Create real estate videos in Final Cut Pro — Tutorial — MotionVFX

You asked and we answered. Let's make some real estate videos.
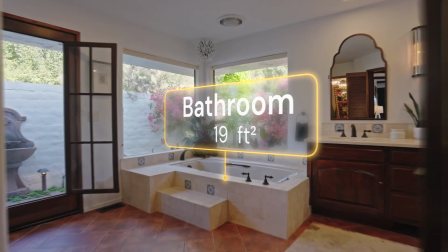5s
In this tutorial I want to show you how to create this classic real estate property presentation look with 3D room labels and swift speed transitions.
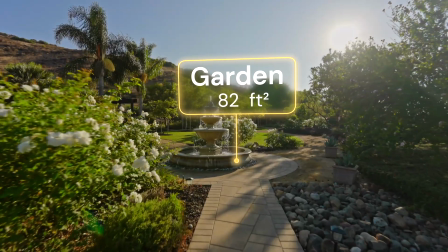13s
Let's get into it.
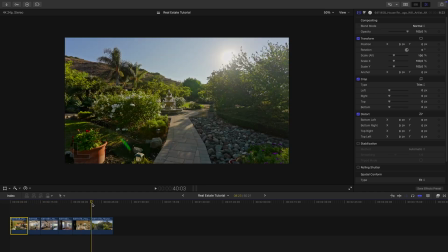18s
So we've got all this beautiful footage of a villa with shots of different rooms. The first thing we'll do is place all these clips in their separate compound clips like this.
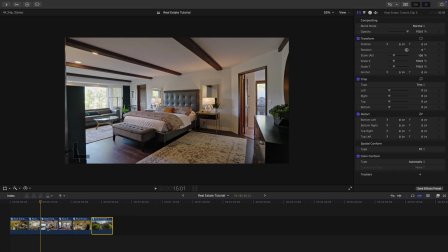27s
As an example let's start with this bedroom shot. I'm going to go inside the compound clip, open M-Extension, and from M-Software I'll grab M-Tracker 3D and drop it onto the footage.
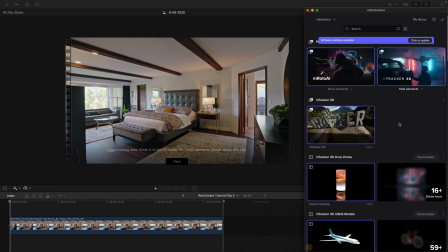39s
Now let's track the shot. Once it's tracked I'll head back into M-Extension and choose one of the real estate elements from Tracker 3D.
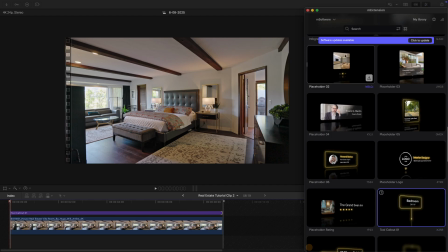47s
For this demo I'll use a label that marks the space and show its size. I drag it over the footage, copy the track from my shot, and paste it onto the element.
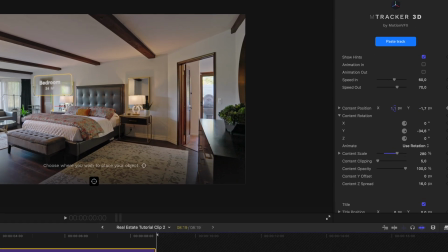55s
Now that the track is applied I can start adjusting the element, changing the size, font, label text, colors, whatever I need.
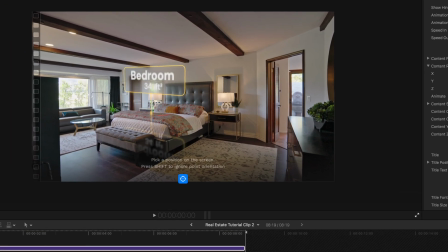63s
I mark where I want my object in the shot, and it sticks right to it. I'll also switch up this reflection here for a cleaner look.
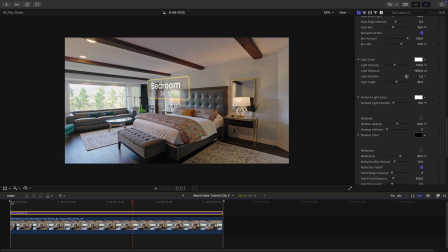72s
After a few tweaks the room is nicely labeled and fully tracked. So I've repeated the process with the other clips as you can see.
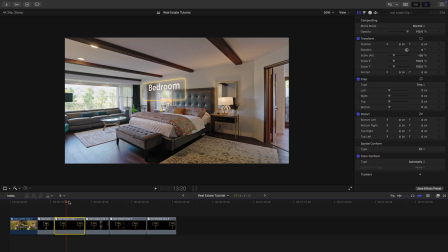80s
Everything is nicely labeled and tracking. Now let's create these smooth speed transitions.
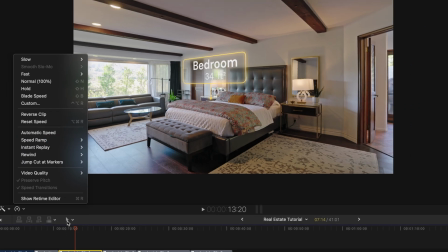85s
You can use the speed run, but I prefer doing it manually, so I blade cut the clip, and
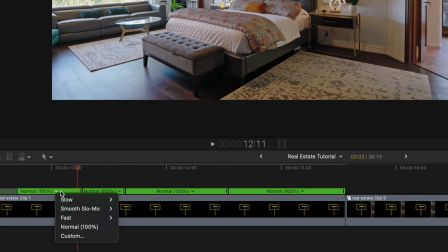93s
then set the speed segments to 20, 8, normal speed in the middle, and again 8 and 20%.
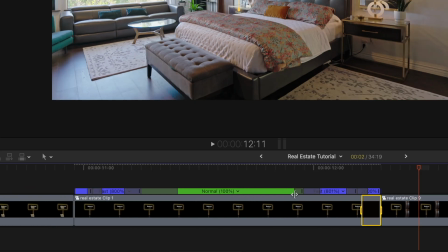102s
I also limit the transition between the speed so the motion feels smoother.
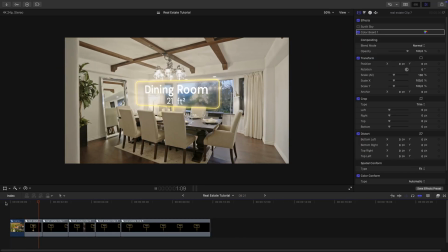106s
Again I have repeated the process for the other clips and now the camera glides seamlessly from room to room.
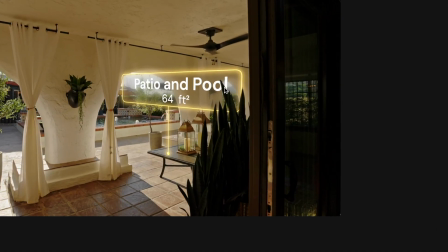114s
Now here's a bonus tip. If your shot allows it, use an object like a plant or doorway to sell the 3D realism of the label.
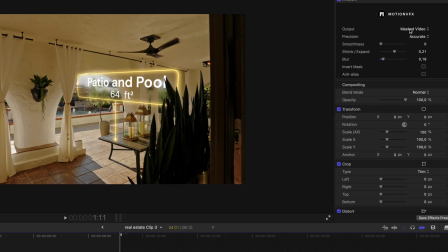121s
For example here I duplicated a shot, I used M-Roto to mask out a plant and placed it on top of the label.
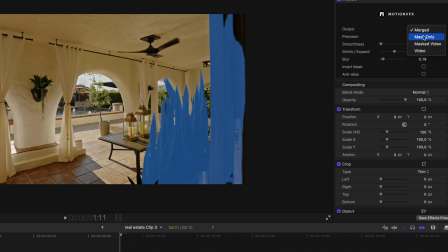128s
Just a neat little trick.
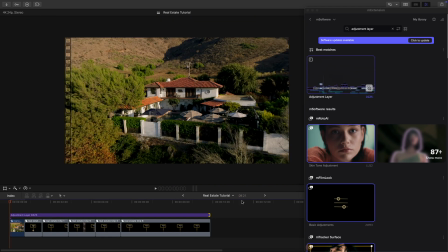132s
For finishing touches I add an adjustment layer, drop in Motion Blur AI and set it around 40%.
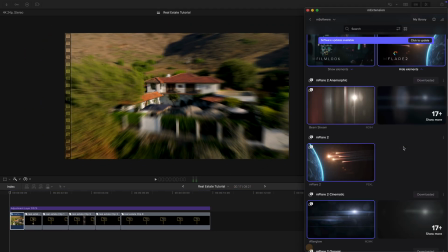138s
This gives the movement extra smoothness. If you really want to elevate the look, you can even add a bit of sunlight with M-flare. Just a subtle beam of light makes the property feel warmer and more inviting. And that's it!
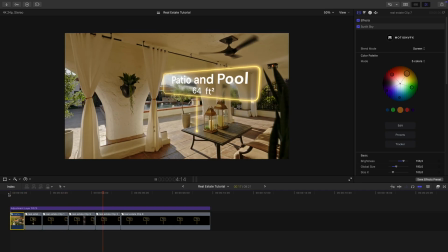151s
The classic real estate video style you see everywhere online. Now you can recreate it yourself in just a few simple steps.
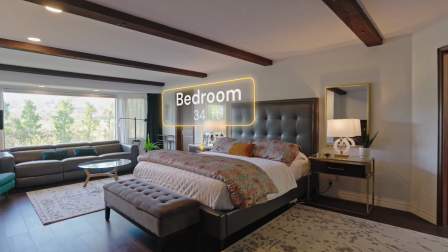159s
Follow us for more tutorials like this and let us know which real estate effects you'd like us to cover next.